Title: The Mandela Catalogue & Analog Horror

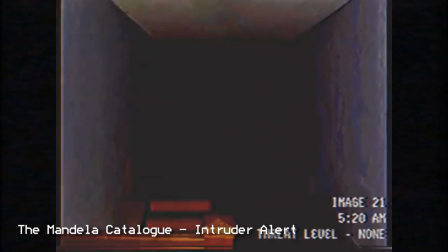It actually does some really unique things aside from the classic satanic tropes. I think that's one of its biggest strengths. It tells a story about inverted religion, Satan-like figures, stuff we've seen before, but with a unique approach.
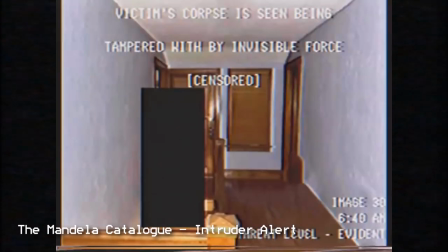It doesn't use images of the devil, upside-down crosses, stuff we commonly associate with the satanic. It's actually taking a unique approach to evil religious forces that is really cool when a lot of
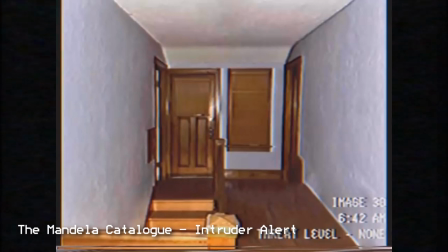satanic or blasphemous horror has overused things like pentagrams to the point of almost parody.
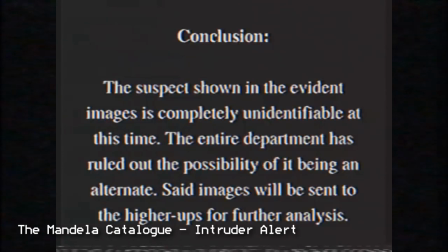But the Mandela Catalogue has a unique approach that is refreshing. Unfortunately, once we move away from the religious imagery, that's when things start to be a little more mixed. It's clear that Alex is making the series coming from a place of being a fan of the analog horror genre. And while that does mean that he knows how to, you know, form an interesting and understandable analog horror story, it also comes with some of the obstacles and pitfalls and tropes that come with making analog horror.
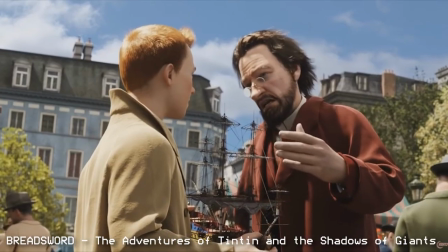Breadsword made a really interesting video exploring this a little bit more called The Adventures of Tintin and the Shadows of Giants that I'd suggest watching.
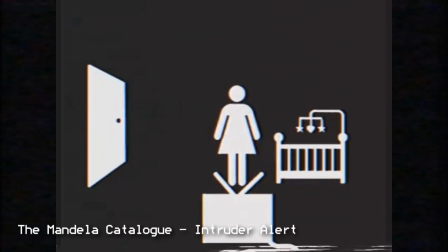But what this means for the Mandela Catalogue is that because Alex is such a fan of the genre,
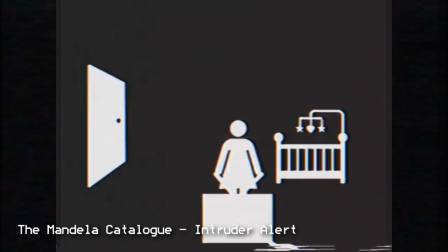there are times that the Mandela Catalogue falls back onto tropes that end up hurting the work as a whole.
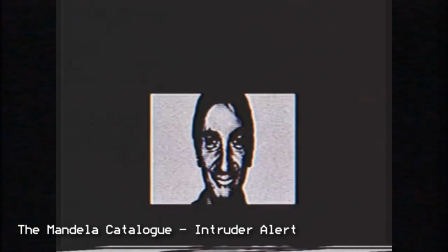For instance, the use of spooky faces.
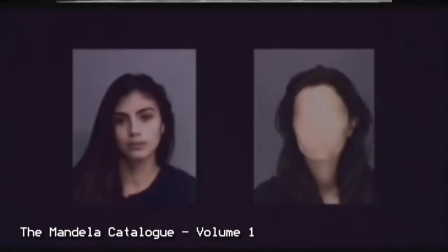I think this can be an effective horror device, but at this point, the cliche of spooky faces in the dark is so overused,
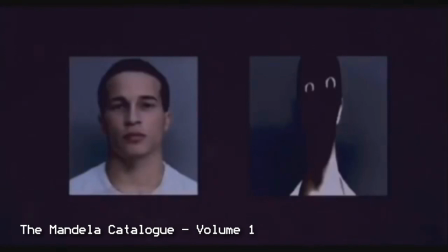it really takes a subtle and difficult balance to actually be scary.
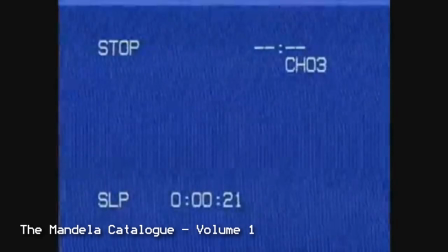And unfortunately, a lot of the faces used so far in the Mandela Catalogue are... well, many of them are recognizable.
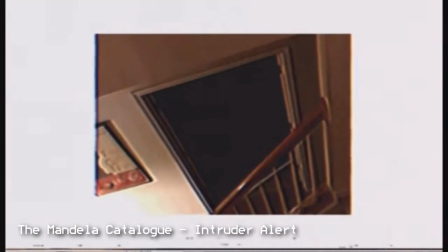For instance, the actual setup of the intruder from Mandela Catalogue Volume 1 is pretty great, but then it smash cuts to this guy.
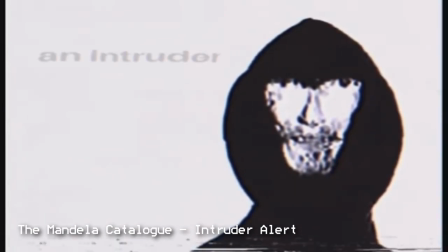Sure, he's spooky, but I've seen this guy like a million times. He comes up on the first page of Google when you search creepy police sketches. And hey, I've used it before too.
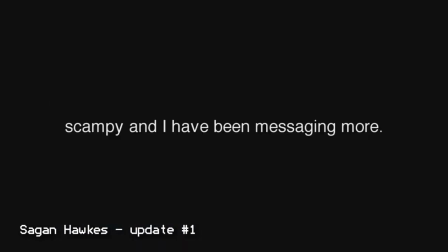I'm not saying I'd be so much better at this, but there are a lot of spooky faces used in this series that have the same effect because they're so recognizable,
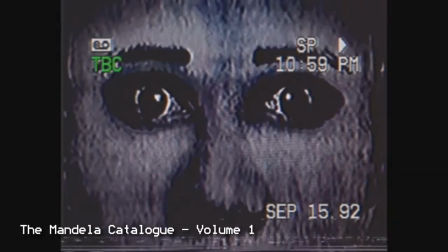especially if you've been in the spooky online space for a little while. And look, okay, I know. Everybody has said it already. Everyone's brought it up. I know, but I mean... Among Us!
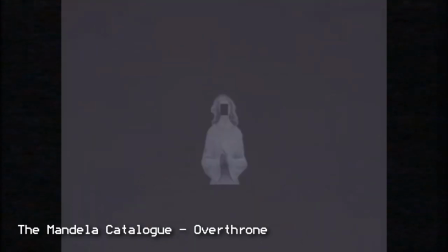The exception to this, I'd say, is that distorted angel character.
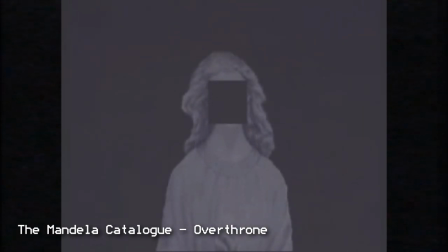While it's not specifically spine-chilling for me, the direct distortion of a religious figure is pretty effective, and I think with some tweaks, it could be really unique and scary.
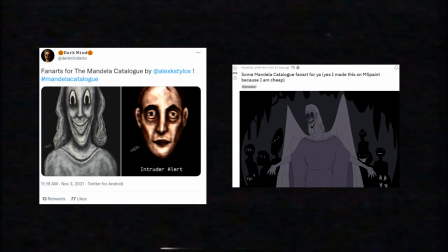I've seen some fan art of this character that really captures the essence without playing as much into the goofiness that is now associated with face-app-style big smiles.
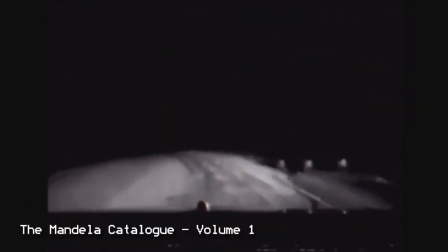There's another use of imagery, though, that is just amazing. It's the use of real-life video and photography. Now, obviously, this isn't the first analog horror series to utilize footage from real life,
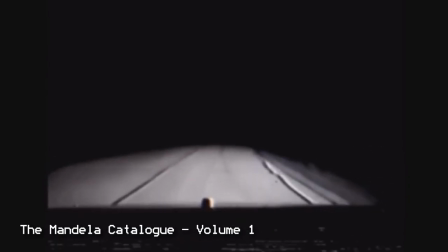but many series have opted to use 3D renders, stock footage, or just straight up only using text and graphics.
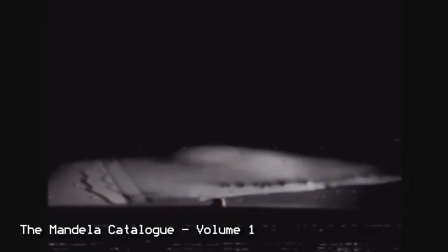It's much easier for a video editor to do that than go out and record footage from real life and try to make it look convincing and scary. And again, it's not that the Mandela Catalogue is the only one using real life footage, but the way it's using it is really effective.
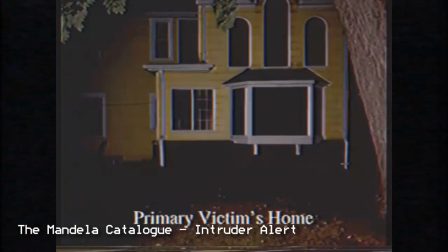There's something about the quality of these photos that really makes you feel like the story is being told in an actual physical place somewhere in the world.
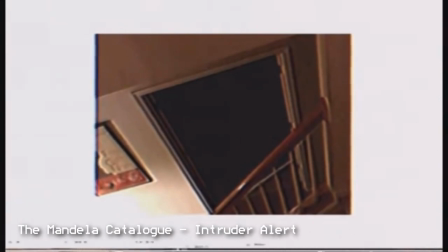That image of the door by the stairs is super eerie, and the security camera sequences are always super tense.
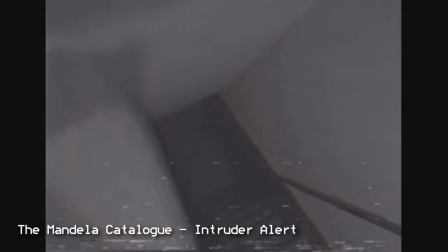Even with very little actually going on camera, it can pull off some really unsettling imagery.
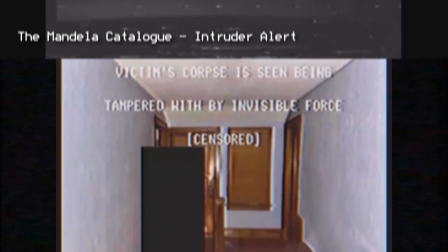For instance, just placing a sensor bar here with the text,
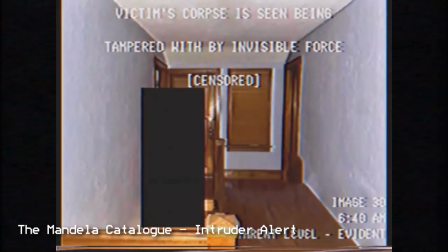"Victim's corpse is seen being tampered with by an invisible force," gives a really creepy feeling without actually showing anything.
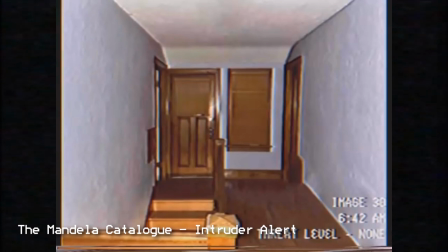Something about the quality of the flash, the lighting, and the actual household these photos are being taken in is really great. Same goes for all the live action footage used in the series. With that said, I want to talk a little bit more about the series outside of just the imagery. Like I said before, the Mandela Catalogue's use of religious imagery and themes is actually really great. It's not just, ooh, spooky monster that's vaguely religion-related. It actually uses the cultural expectations that come with religion to really build this sense of hopelessness.